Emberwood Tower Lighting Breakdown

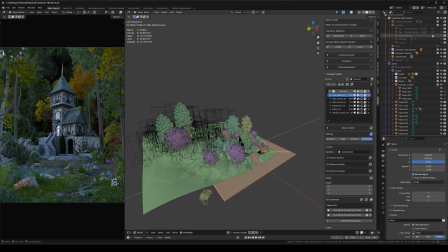[4:09]
Let me pull this down, and then let's just go to the background now. Okay, so this gives a little bit of a warm look. So I have these two skies right here,
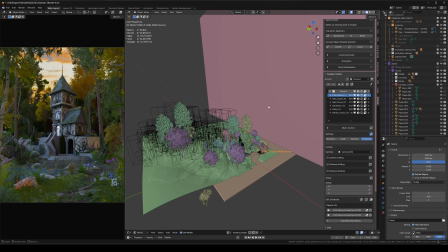[4:18]
and it's going to bring some of that kind of like orange glow to the scene.
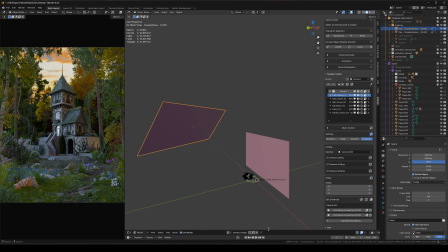[4:22]
And let me select this back here so we can bring this up into the shader editor so I can show you guys what this looks like.
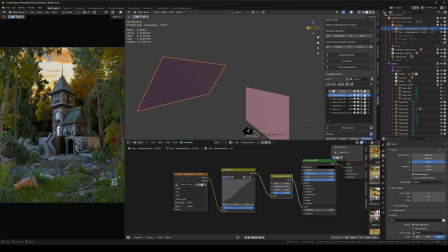[4:28]
So this is another pretty basic setup. This is a Visuals of Julius sky texture or sky image.
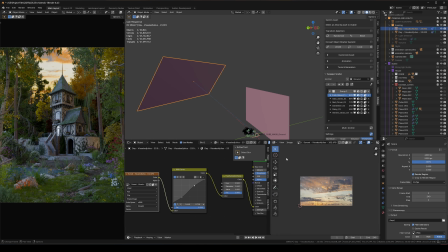[4:35]
So let me open this up real fast. So this is the sky image. Visuals of Julius, he is a photographer, and he has the sky pack that I use sometimes for my scenes, and they're really good quality. They're not overly saturated or edited or anything, which makes it really easy to use for your 3D scenes because you can adjust the contrast,
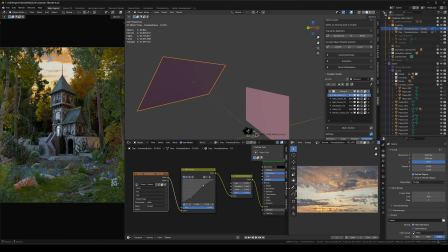[4:55]
the color, and things don't blow out like super easily. In this case,
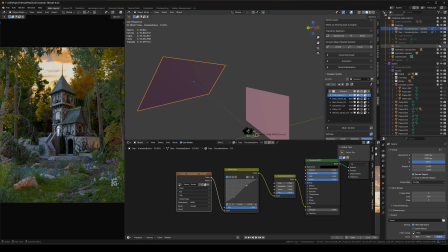[4:58]
I did make it a little bit oversaturated and over contrasted just because mixed with the volume, it kind of fades out a little bit like this. So I just kind of did that to make up for that kind of faded look. In here, I just have the sky texture going into the color of emission.
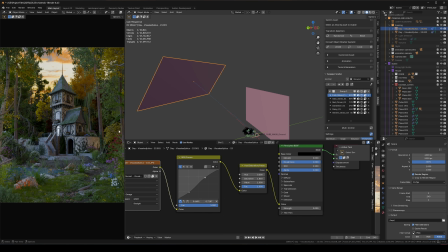[5:13]
The strength is at 3, so it's really bright, just kind of giving you this kind of orange glow color. And then I'm using RGB curves and then a hue and saturation. So if I mute these real fast, this is what it looks like without the editing.
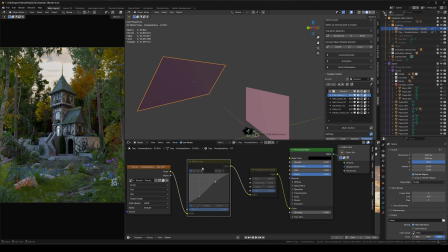[5:27]
It's just a little bit more, faded, desaturated. The RGB curves, this just brings up the contrast a bit, just a little bit. I pull down the blacks and then pull up the highlights and makes it just a little bit less faded.
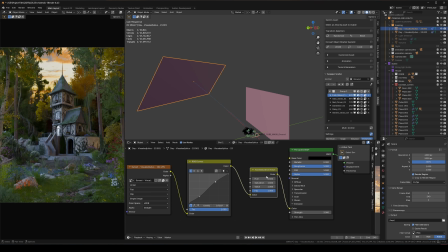[5:41]
And then saturation, as I mentioned, I made it really saturated because the volumetrics fade this out a bit, and I wanted that kind of like really orange glow in my scene. So yeah, I use this a lot for my skies, makes it really easy to edit. And the strength is at 3. Without that, it's a lot more dark, doesn't really look nearly as good.
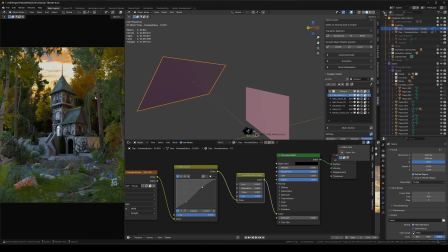[6:01]
So yeah, a high strength for this, and I felt like that looked really nice.
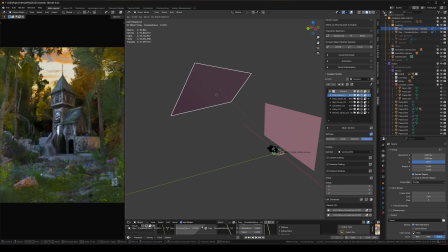[6:05]
And also, before I move on to the volume, I should probably mention this, how it's tracking to my camera. So this is something I do for all my skies. It makes positioning the sky where you need it, or like adjusting the position, really quick and easy.
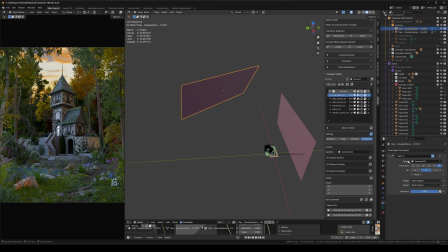[6:19]
So if you go in here to the constraints on the sky, you can go add constraint, track to, then you'll get this right here. And you can just do your camera, so whatever camera you're using, as the target.
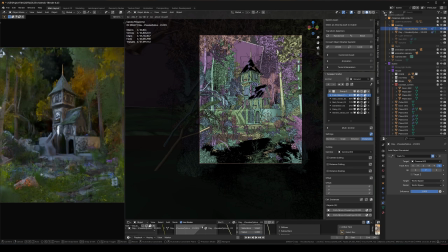[6:31]
And then no matter what, the sky is always going to track towards the camera.
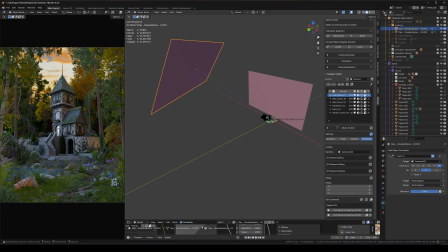[6:37]
So basically all I do is I just bring in the sky image and then I move it off to the distance like this, wherever I need it to.
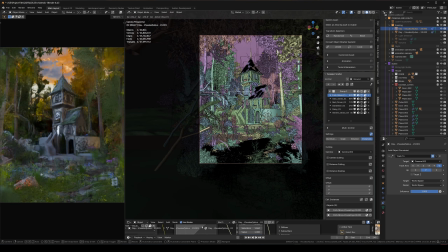[6:43]
Then I can go into camera view and just click G and kind of just move this around where I need it to. And the rotation is always facing towards the camera. Another tip too, default is -Z, but say the lighting is coming from the wrong side and you need to flip the image, you can just go to +Z and it will flip the image just like that. And let's go into volume now.
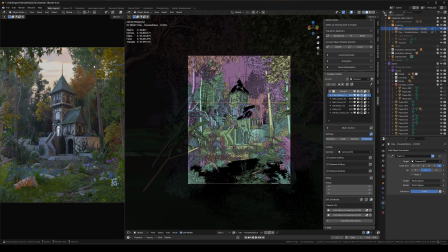[7:02]
So the volumetrics just kind of smoothing out the lighting a bit. As you can see, it just kind of blends everything together and makes it look a bit more natural than it did before. Before I had the volume on, everything was a lot more kind of like harsh. The darks were kind of a bit darker. Things just didn't blend together that well. So I use volume for every single scene I make.
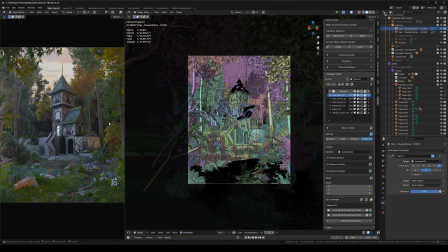[7:20]
It is pretty much essential for your lighting to get a realistic, natural environment with depth.
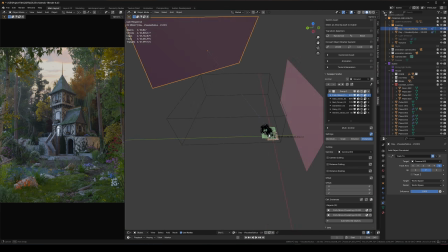[7:26]
And it's really easy to do. Basically, my process is let me do this real fast.
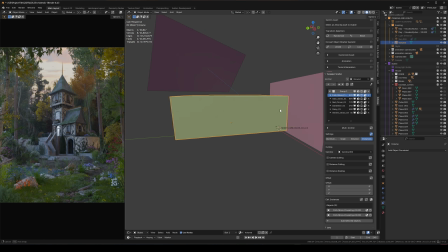[7:31]
So textured. So I just surround my entire scene with a cube, as you can see here.
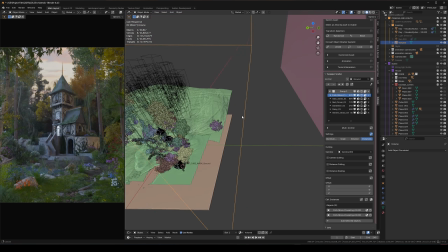[7:36]
I just set it to display as bounds so that I can, zoom around and not have this box kind of interfering with my view.
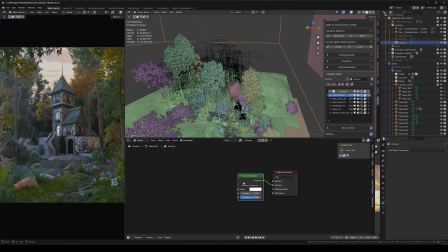[7:43]
And then for the material, very basic, it's just a volume scatter node going into volume, a color of pure white. Default, it starts slightly like off-white. I just bring that up to pure white. And then whatever density looks good. In this case, it's 0.0015.
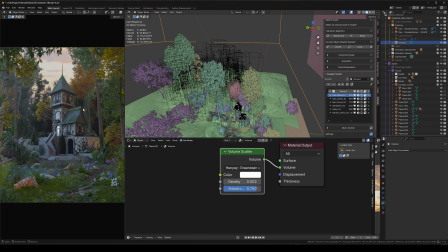[8:01]
I don't want the volume to be super visible. I want it to be sort of the kind of like something that you notice when it's gone, but you don't notice when it's there necessarily, if that makes sense. Unless you're trying to go for like a super foggy scene.